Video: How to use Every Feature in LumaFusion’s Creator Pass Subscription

editing process is where your story comes to life. So the more tools you have available at your fingertips, the greater your power to shape your video exactly how you envision.
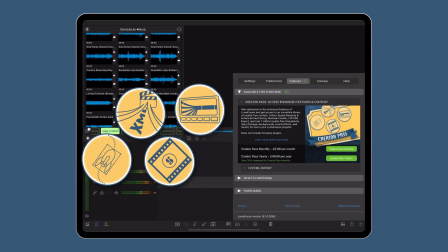LumaFusion's new Creator Pass unlocks a range of enhanced features you can use today to take your storytelling to the next level.
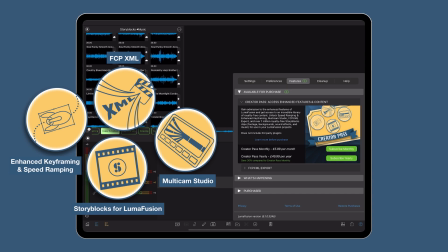Now, if you're not sure whether these features are for you or indeed what they actually do, keep watching today as we run through the workings of each one individually, improving a ready-made LumaFusion project step by step.
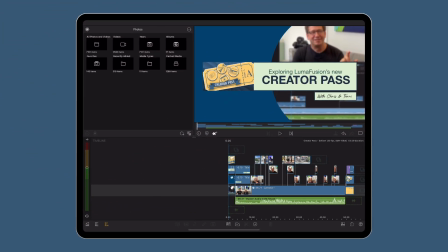So here we have a Q&A video with LumaTouch's co-founders Chris and Terry.
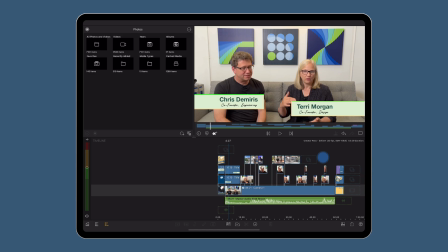We've got a main title at the beginning, followed by the interview, which as you can see uses three cameras and a separate audio recording.
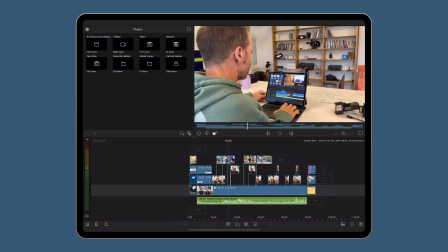This has been layered with some B-roll of the LumaTouch team hard at work, and I've put an end graphic at the end of the timeline to round the video off nicely.
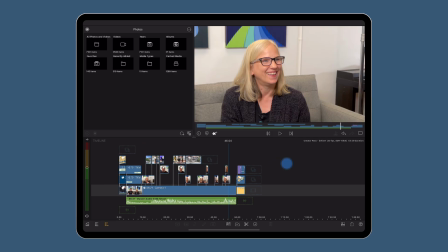The edit, I hope you'll agree, works well and looks neat in the preview,
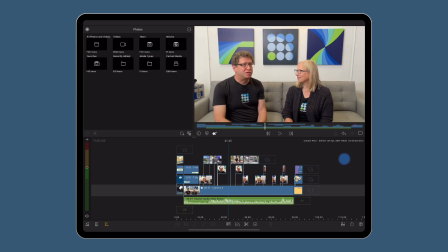but I think there's certainly some room in here for what I'm going to call creative improvement.
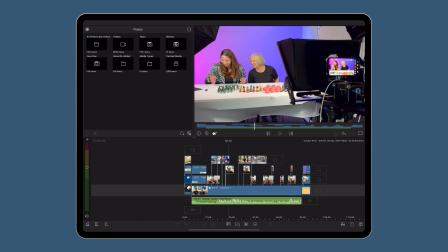So let's dive in and focus on different areas here and see how we can improve them from an editing standpoint with features in the Creator Pass.
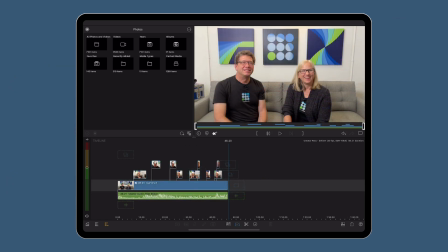First up, the interview. There are four pieces of media involved here, three videos and one audio clip. To achieve this edit without Multicam Studio, I had to manually line the clips up from each of the three cameras on the timeline,
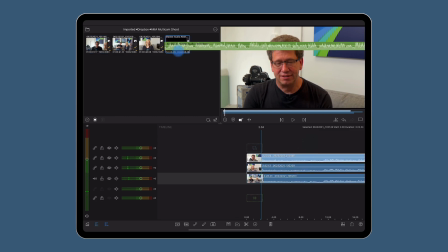making sure it was a perfect sync down to the frame, and then add in the main audio file to match before muting the video tracks
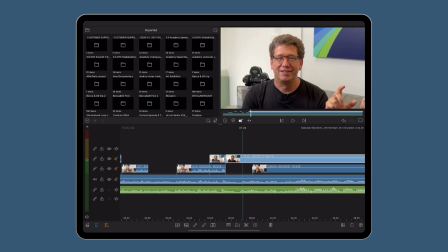and making cuts to the clips in order to switch between camera angles.
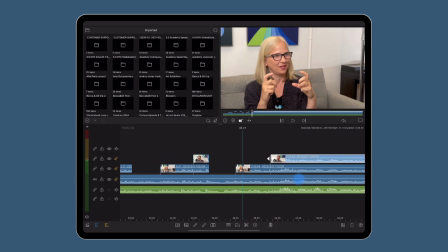It was, as you can see, very doable, but achieving this edit on the timeline was fiddly and time-consuming,
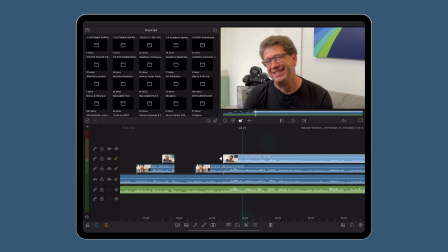and frankly, not easy to adjust should I want to alter the switching between camera angles.
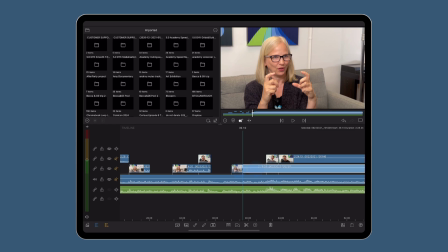With that in mind, we can make our first creative improvement to our project here by embracing the power of Multicam Studio,
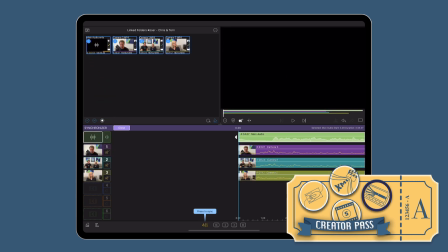a tool available for iOS editors within LumaFusion that automatically syncs our chosen clips in a matter of seconds.
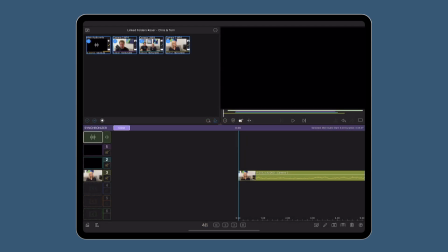The syncing process is accurate, fast, and most importantly,
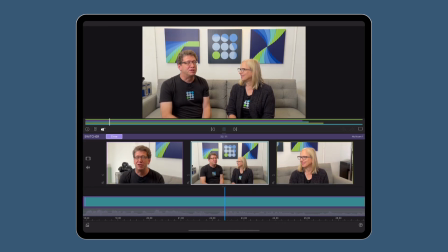lets us focus on the creative decisions we need to make instead of the technical ones.
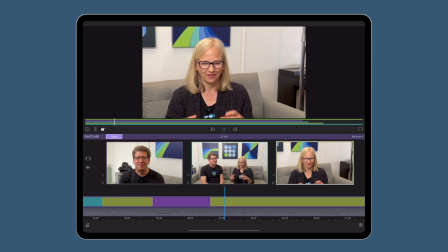As you can see here, switching between angles is now a breeze,
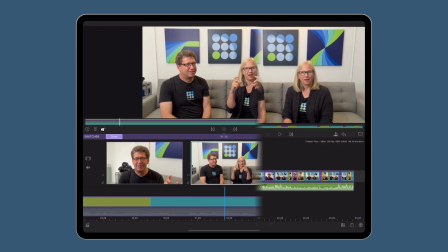and the multicam shoot is only taking up one video layer on the timeline as opposed to three.
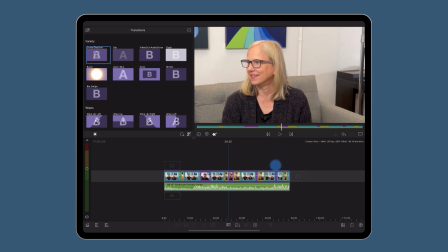Let's add our B-roll back to the edit now and see how our project is looking with that.
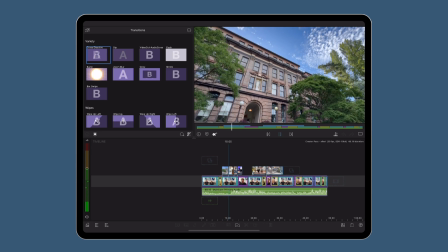The shots work well together, adding context to the Q&A below and play out neatly in the preview here.
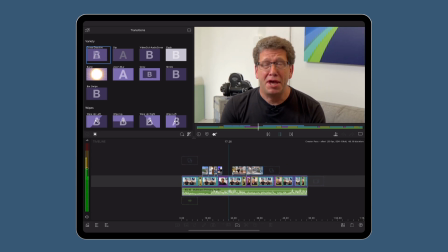However, I want this edit to feel lively and exciting, and the pace of these shots when I watch them back is all just a bit, well, samey.
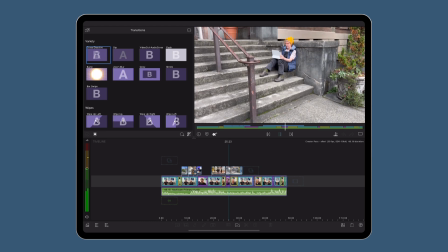Can you see here they're all playing back at a linear speed, which would suit perhaps a news package or documentary,
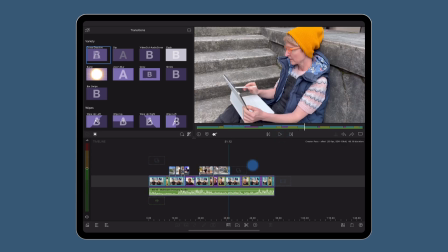but here in this example, I think we need to keep the energy high in this video. So let's add some speed ramping to the clips.
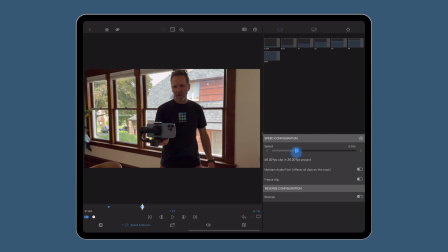With speed ramping in LumaFusion's speed and reverse editor, you can use keyframes to change the speed of a clip's playback over time.
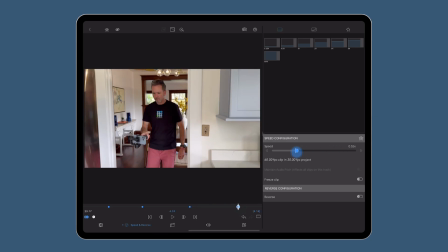So for example, slowing down the speed of your video to emphasize a key moment in a shot before speeding up for a more dramatic on-screen effect.
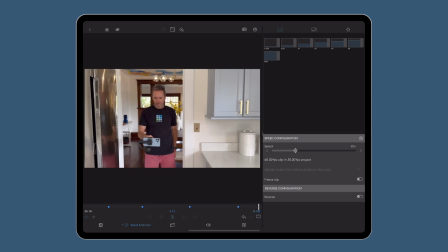Changing the speed of a video enables me to use all the footage in the chosen clip, yet add a lot more energy and style to the visuals. Now it's important to see that the changes I make here to the speed using keyframes and the speed slider are demonstrated in the ease editor on the speed ease graph.
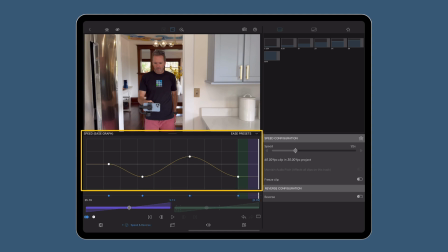Easing is how we control the rate of change between keyframes, giving our edits a more natural feel as the speed accelerates or decelerates between keyframes. Without me actually doing anything here, automatic easing is placed between our speed ramps,
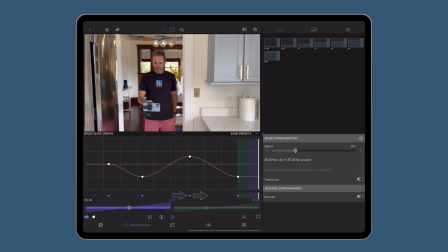but I can alter the easing going into or out of a keyframe as I like, using these sliders at the bottom of the interface.